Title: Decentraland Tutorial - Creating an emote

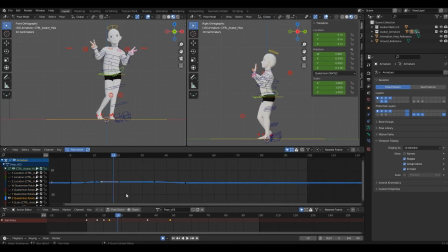4:13 So you can edit the curves in here if you grab like an Y. You can also grab an X.
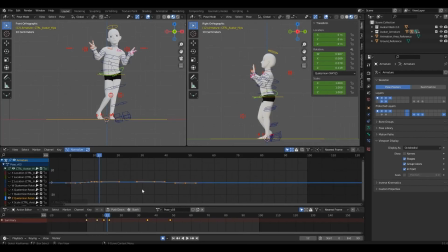4:32 And scale too, scale Y.
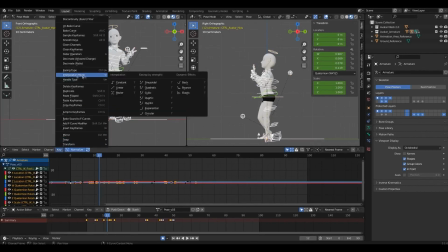4:41 Another interesting tool is that you can change the interpolation mode from Bezier, which is the one we are using, to constant, for example.
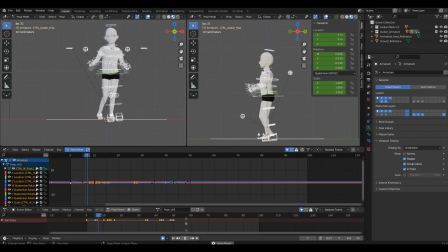4:50 And it's a little more robotic. It gives you another effect on your animation.
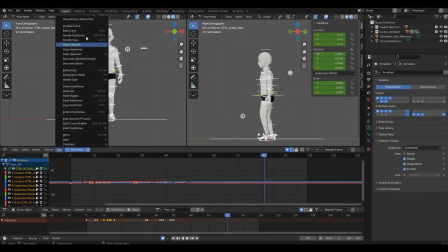4:58 Let's change it back to Bezier. And we can also add this
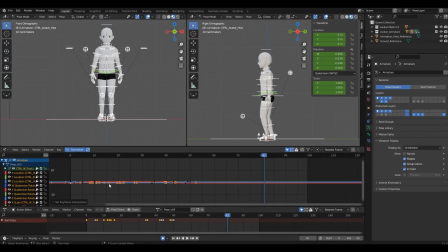set keyframe extrapolation, we can make it cyclic. So it keeps repeating the animation, and you don't have to copy and paste all the keyframes. So I highly recommend you testing with this,
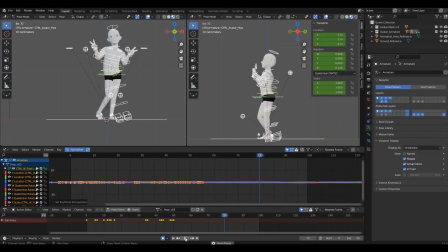5:20 and you probably end up with some very interesting results and effects on your animation. This is the setup I like to use, but since each animator has their own preferences and Blender is highly customizable,
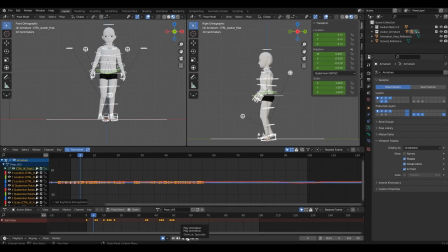5:35 feel free to set it up however you want. Alright, so let's get started.
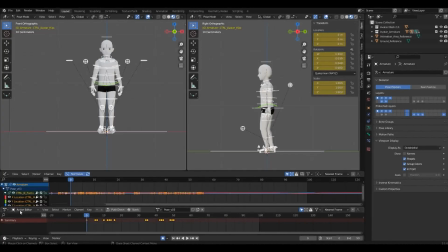5:41 In the dope sheet window, make sure you have Action Editor selected. If you check the Browse Action, this drop-down menu, you'll notice that there's already a clip in here. It's called the Starting Pose, and it's actually just a pose.
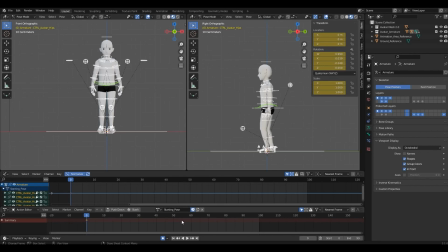5:56 I've added it in there so you can start your animation from it, and this will help you with the transition from the idle, when the avatar is just standing there, to your emote, making the transition smooth. You also need to use this pose as the last frame of your animation, so the transition back to the idle is also smooth.
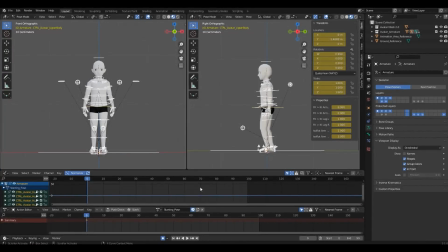6:17 I always like to have the original pose available without any editing. So let's duplicate this action by clicking on Create New Action. You can also click on the X to unlink the action and press the New button.
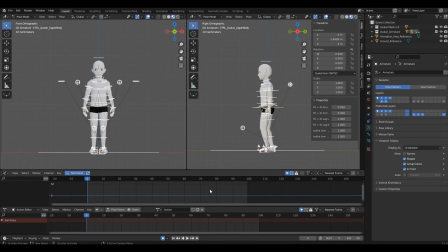6:37 This way, you start with no keyframes. I prefer editing what I already have, so I'll go with the duplicate version. Also, make sure to toggle Fake User, since this will save your action in case you unlink it.
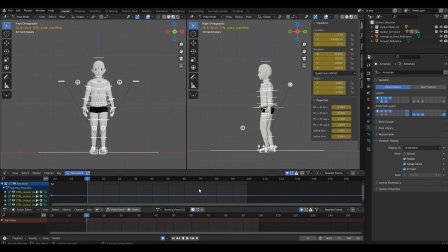6:55 Don't forget to rename your action clip. Always rename everything and keep your actions organized. I use the animation I've imported, so I don't have to start one from zero. I'll do another video with some animation tips, since I won't be covering the actual process in this one. I'm gonna rename this Test Emote.
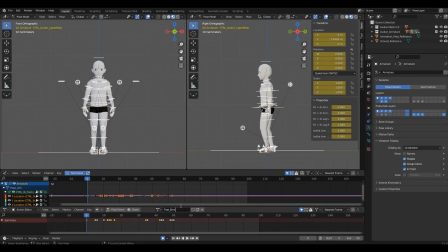Do not use spaces or special characters for naming, and write every word starting with a capital letter, like I did here. Now that we have an animation, let's export it the right way.
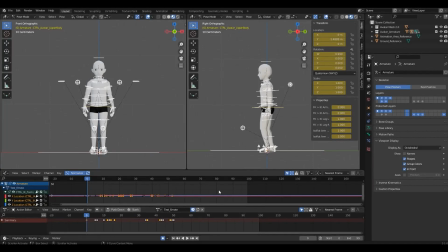7:34 The NFT emote cannot be longer than 10 seconds or 300 frames if you're animating at 30 FPS. So make sure your clip isn't longer than that, and delete any unwanted keyframes after 300 if there's any. Our animation in this example has only 50 frames, so we are good to go.
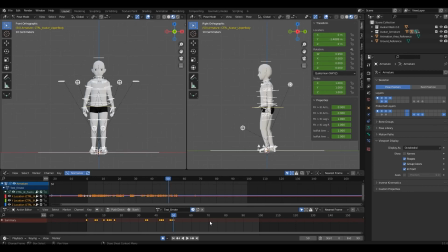7:54 Since we can only have one animation per file, let's delete any extra ones. We can do that by selecting them in the Browse Action drop-down menu and click on the X while holding Shift. So let's do that with the starting pose.
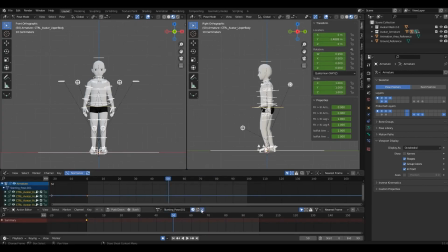8:13 The starting pose 001. We only want the test emote.